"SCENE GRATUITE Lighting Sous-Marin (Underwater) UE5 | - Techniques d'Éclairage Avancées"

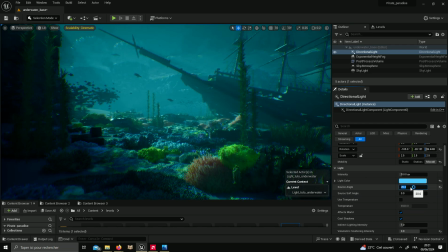(8:10)
Moi, je vais plutôt opter pour des ombres douces pour ce cas-là, parce que je trouve que c'est assez, c'est plus esthétique, voilà.
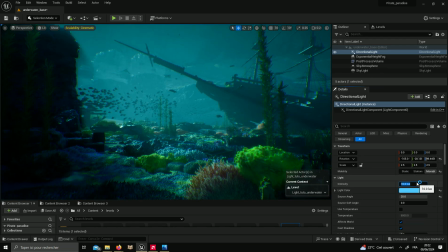(8:18)
C'est un peu plus esthétique. Alors là, pareil, mon directionnel, il est à 10.
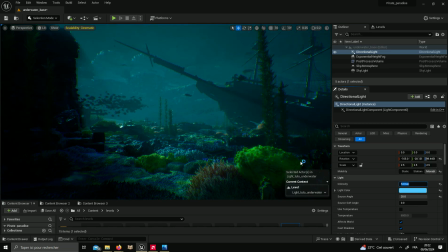(8:23)
Je peux essayer de jouer un petit peu. Je peux le baisser, par exemple, à 5, pour avoir quand même un peu plus de zones sombres.
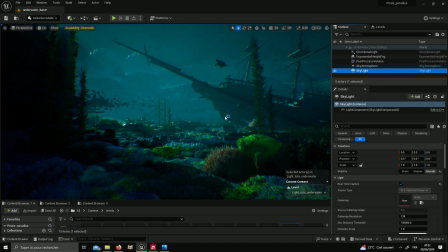(8:29)
Après, là, ce sera à moi d'équilibrer. Et il y a un composant qui est super important, que moi, j'utilise tout le temps, c'est le skylight. Alors, le skylight, lui, il est partout sur la scène. Regardez, je vais mettre par exemple 100.
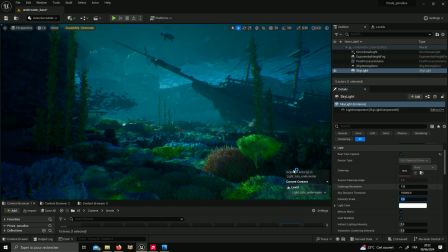(8:41)
Regardez, vous voyez 100. Ça éclaire partout. C'est un peu un phénomène qui va se répercuter dans ce qu'on appelle la globale illumination.
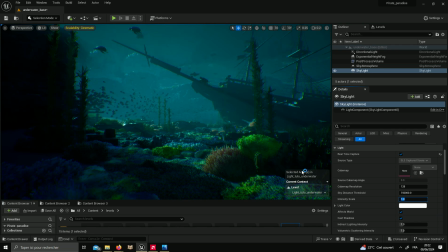(8:47)
En fait, il va regarder quelle est l'ambiance lumineuse et les teintes de la scène. C'est aussi un élément qu'on verra dans une autre vidéo où on peut mettre des HDRI. Par exemple, quand on fait du trucage FX ou VFX, pardon, on essaie de faire vraiment du photoréalisme.
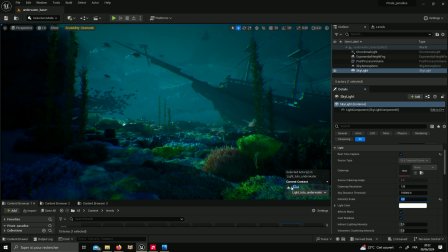(9:05)
Mais si vous touchez l'intensité de votre skylight, par exemple là je mets 2, regardez dans les zones sombres ici à gauche, immédiatement ça rehausse. C'est immédiat. Et moi ce que j'aime bien faire quand je fais des scènes comme ça qui sont dans un style fort en termes de couleur,
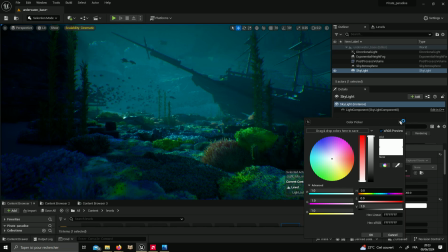(9:20)
c'est prendre mon skylight ici, aller venir dans la light color et teinter. Regardez, en fait ça va affecter les zones moins claires. Alors, là, il faut ce qu'il faut, hein.
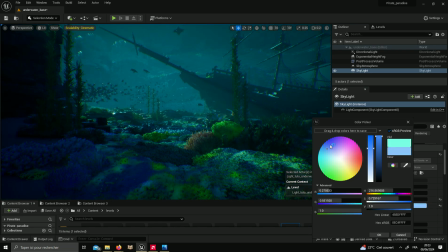(9:31)
On essaie d'avoir un petit peu du vert, un petit peu du cyan. Voilà, je trouve le vert pas trop mal.
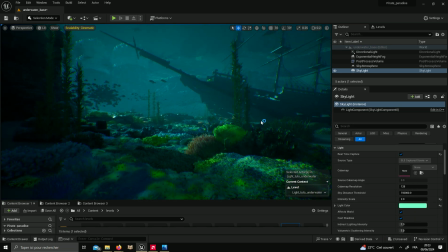(9:36)
Et là, quand même, déjà, je commence à avoir un effet un peu plus sous l'eau. C'est assez important. Alors, pareil au niveau du fog, ici, vous avez une couleur sur le fog.
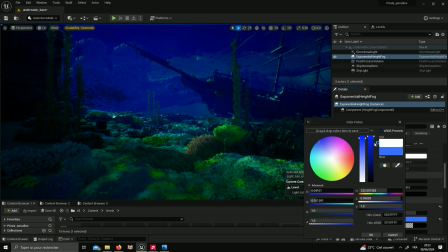(9:46)
Ça veut dire que si vous prenez l'albédo du fog et que vous vous amusez à aller vers du sombre,
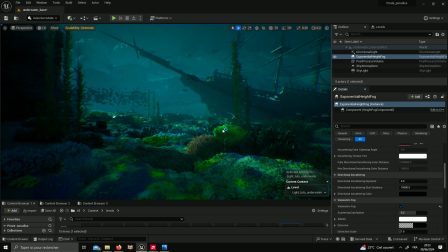(9:52)
bon, là, c'est pas forcément nécessaire de le faire parce que je trouve que ça rend pas trop mal.
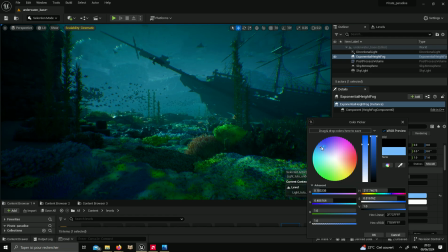(9:58)
Mais vous pouvez parfaitement teinter votre brouillard. Si vous avez envie de.
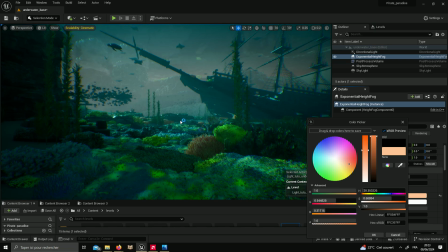(10:01)
Vous voyez là, ce qui pourrait être intéressant en teintant le brouillard, c'est de donner des teintes différentes au premier plan et à l'arrière-plan. Voilà, ou de contrôler. Vous voyez là, je peux vraiment, dans la colorimétrie, affecter comment est ce fond.
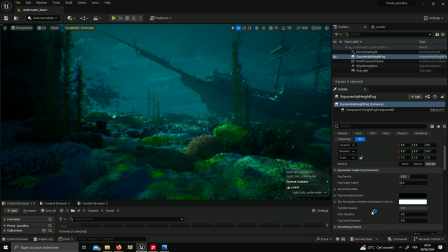(10:15)
Je vais cancel, je vais laisser. En fait, quand vous laissez blanc, souvent, c'est plutôt la couleur de la lumière qui est présente. Donc, quand vous faites par exemple une directional light, si elle est rose, bah, le brouillard va sortir rose parce que si vous multipliez du rose par du blanc, vous avez plutôt du rose.
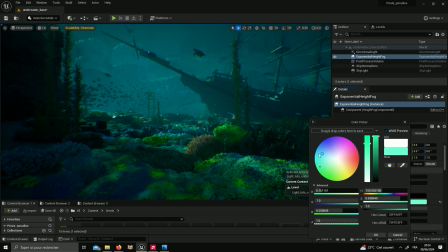(10:31)
Donc voilà, c'est des fois vous avez envie de comme ça de nuancer. C'est pas tout le temps le cas, c'est pas le cas dans mon exemple ici.
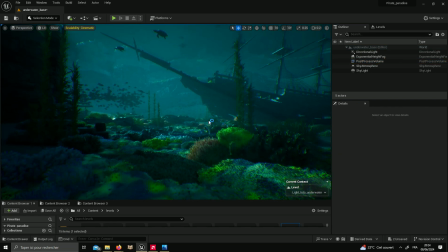(10:39)
Alors, comment on va faire ça? Là, vous voyez qu'on a déjà une première base d'effet qu'on peut reconnaître comme étant un peu efficace.
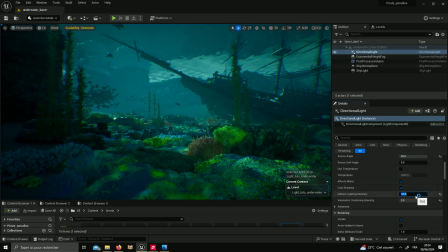(10:46)
Je vais voir si je mets encore un peu plus. Il y a un composant qui est super aussi, ça s'appelle le Indirect Lighting Intensity.
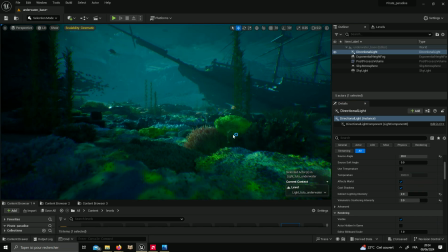(10:52)
Vous voyez que là, ça vient faire rebondir la lumière. Vous voyez là, si je veux que les coraux ils prennent un peu plus en compte la lumière principale à la directionnelle. Ben, je peux venir teinter, alors 10 à 10 c'est un peu abusé, mais ça c'est vraiment un truc aussi que souvent les gens oublient, et ça peut vous permettre des fois de remettre un peu de lumière dans une scène,
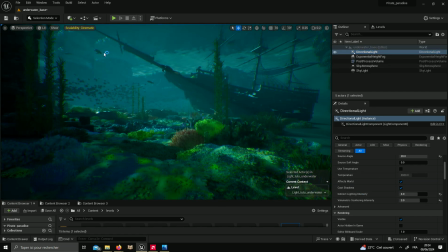(11:11)
de juste corriger ce lighting un peu en direct. Ce que je vais vous demander de faire, c'est une vidéo courte encore une fois, c'est entre 10 et 20 minutes, mais l'objectif c'est que vous y arriviez par vous-même, ça va être d'aller par exemple chercher des rec lights,
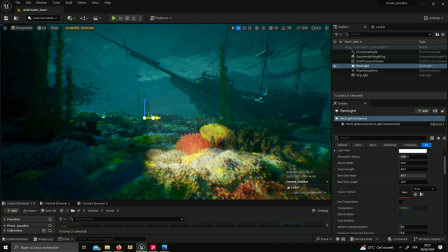(11:25)
alors là elles sont un peu jaunes et tout. Mais vos rec lights, peut-être que si on les met sur le côté un peu en mode hors champ, regardez là, je le mets sur le côté,
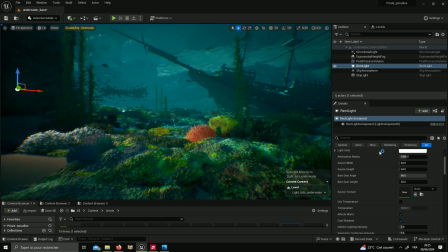(11:32)
et que j'essaye par exemple de mettre une couleur ici avec de la volumétrique scattering, en fait ça peut me,
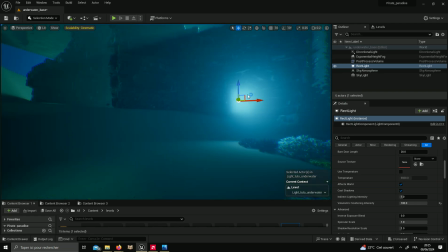(11:44)
en hors champ, me donner ce côté un peu trouble avec le bloom que parfois on va voir sous l'eau, regardez.
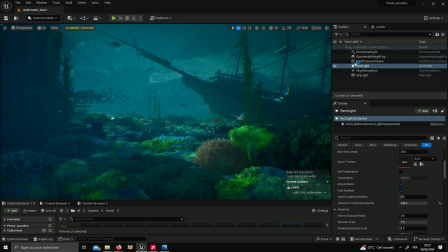(11:50)
Hop, vous voyez là sur la gauche, ça me fait comme un peu un effet de halo. Alors vous pouvez. Dire que la lumière, donc là ma rec light ici, elle est volumétrique. Hein, alors ça va servir à quoi?
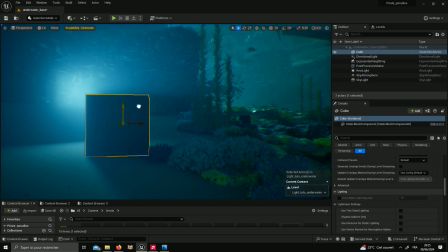(12:02)
Ça va servir que si vous mettez par exemple un bloc ici devant, comme elle est volumétrique, vous avez vu, regardez, ça affecte la volumétrie.
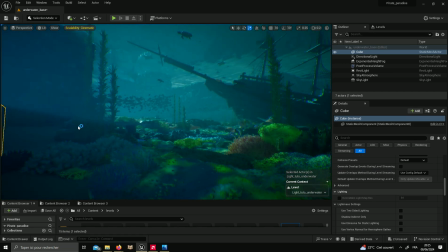(12:10)
Alors des fois il y a des gens qui veulent faire passer un God Rays particulier. Voilà, c'est assez utile.